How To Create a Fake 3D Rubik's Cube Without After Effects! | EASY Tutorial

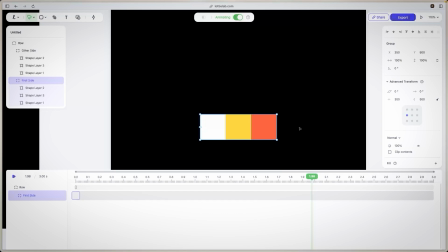a 3d rotation even though we're in a 2d space so it shrinks while the other one grows so for that one we're basically animating the scale so for our first side at 0.4
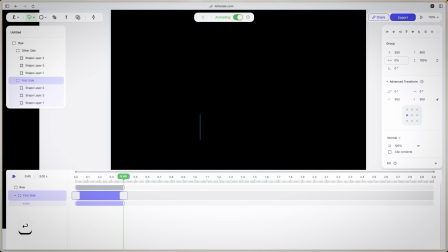we want it to be out of view so we turn it to zero and we want to introduce the other side at the same point in time and
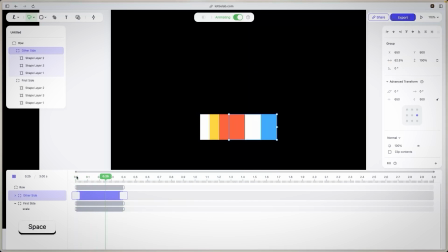change it change the scale to 100 so that we have an animation like this and this right here is our basic switch but it doesn't seem that we're switching so let's emphasize the switch a little bit more and i'm gonna select the row and at 0.2 i'm gonna scale it up
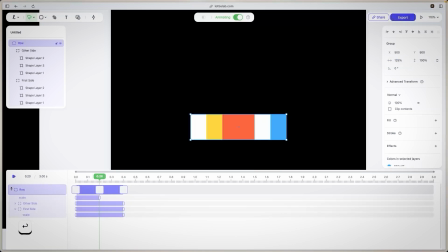to 1.25 no 125 and then what i'm gonna do is that at 0.4 i want to go back to 100 all right there we go and let's play that back lovely
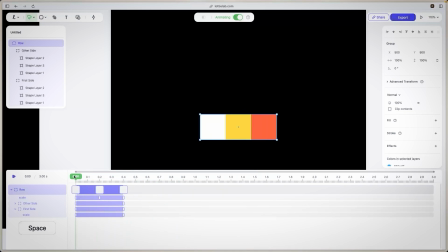we have our very basic rotation cool so i'm just gonna duplicate the keyframes for it so that it rotates back to its original um rotation at 0.8 0.2 let's put it in one second and zero right now i'm just duplicating
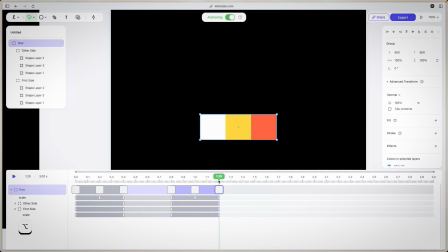the keyframes holding option and dragging the keyframes to the point in time where i want them to be or alt if you're in windows lovely now i'm just going to change the i'm easing quickly this one's natural natural let's change everything to natural cool
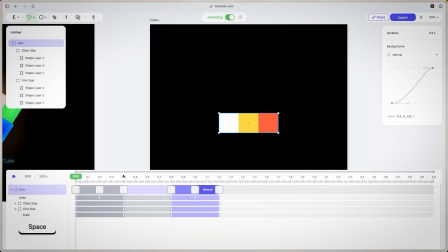all right this is our animation this is the
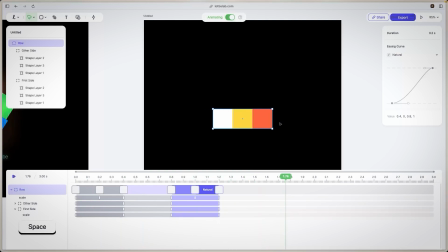very concept of our animation at this point in time we don't need to animate anything so
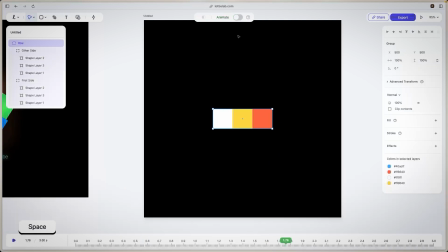i'm gonna just turn up turn off animate mode and what i'm gonna do is i'm gonna duplicate the rows duplicate that one i'm holding option shift to duplicate them or alt shift if you're in windows
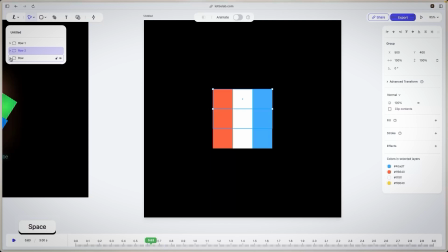and if we play them back lovely now before anything else i'll just name everything and reorder them based on their order so this one's top this one's bottom and that one at last oops sorry
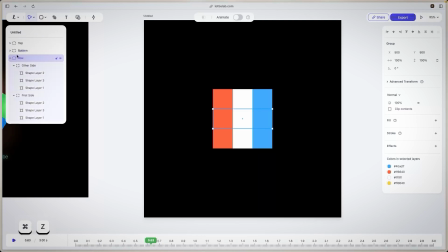there we go oops sorry keep doing that let's do the other way around in this one center lovely and now as you can see they're basically all rotating the same direction so
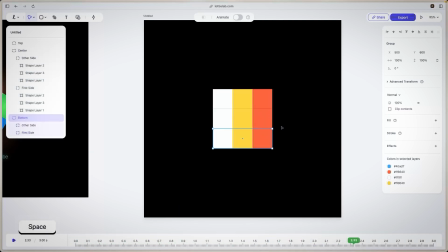we don't want that so what we could do is we could just actually flip the entire thing the other way around and same thing for the top row let's flip the entire thing the other
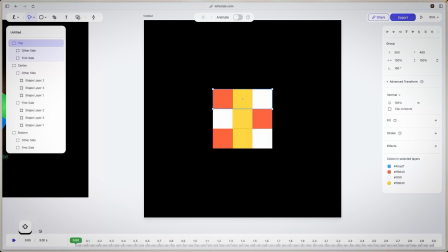way around so we have it like this cool and now let's
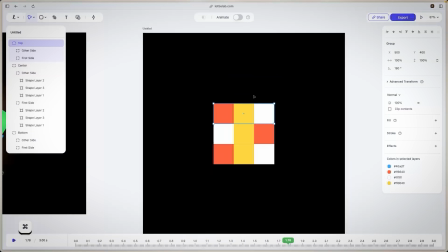just change the timing for them so for the top we no
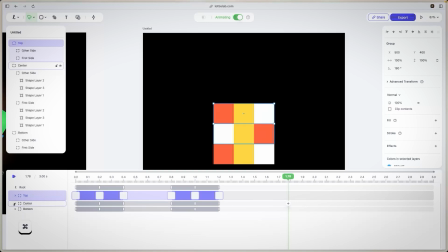let's start let's start with the bottom one so the bottom one we wanted to animate first so let's keep it as is as for the center we wanted the animation to start 0.1 and as for the top we wanted to start 0.2
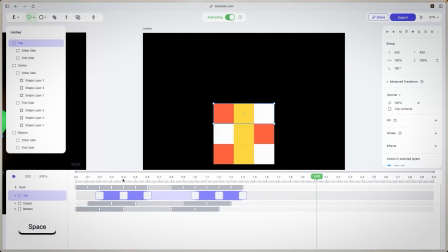so we have this all right cool and now what we could do is we could actually add more depth to this one so let's group
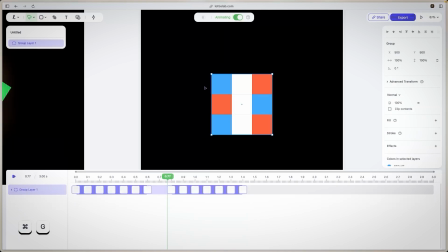all the rows and call this group cube this is our cube and to add more depth let's add one more rotation to it so let's rotate it by 90 and it's expanded and adjust the key frames for rotation
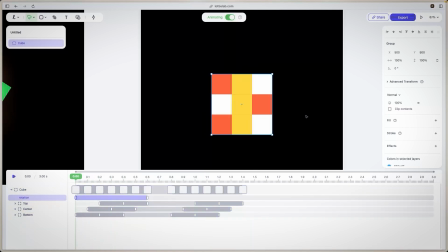and if we play this one out there we go lovely so i'm gonna just duplicate this keyframe right here so that we could go back to its original rotation there we go if we play that lovely i'm
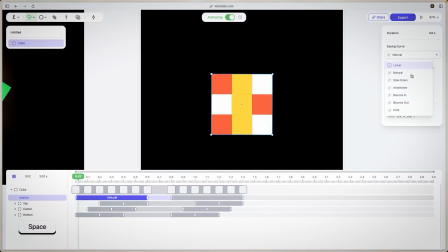just gonna adjust the easing i'm gonna do a bounce out for this and bounce out for this one as well and if we play that one out aha all right cool so i'm just gonna adjust the entire duration out to two seconds and move the entire duration maybe here lovely
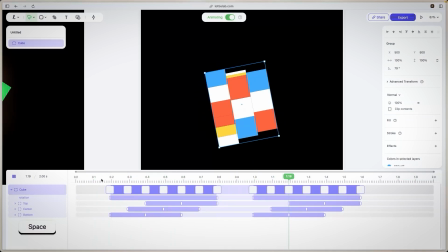at this point the only thing left to do is just to adjust the colors because we're entirely done with the animation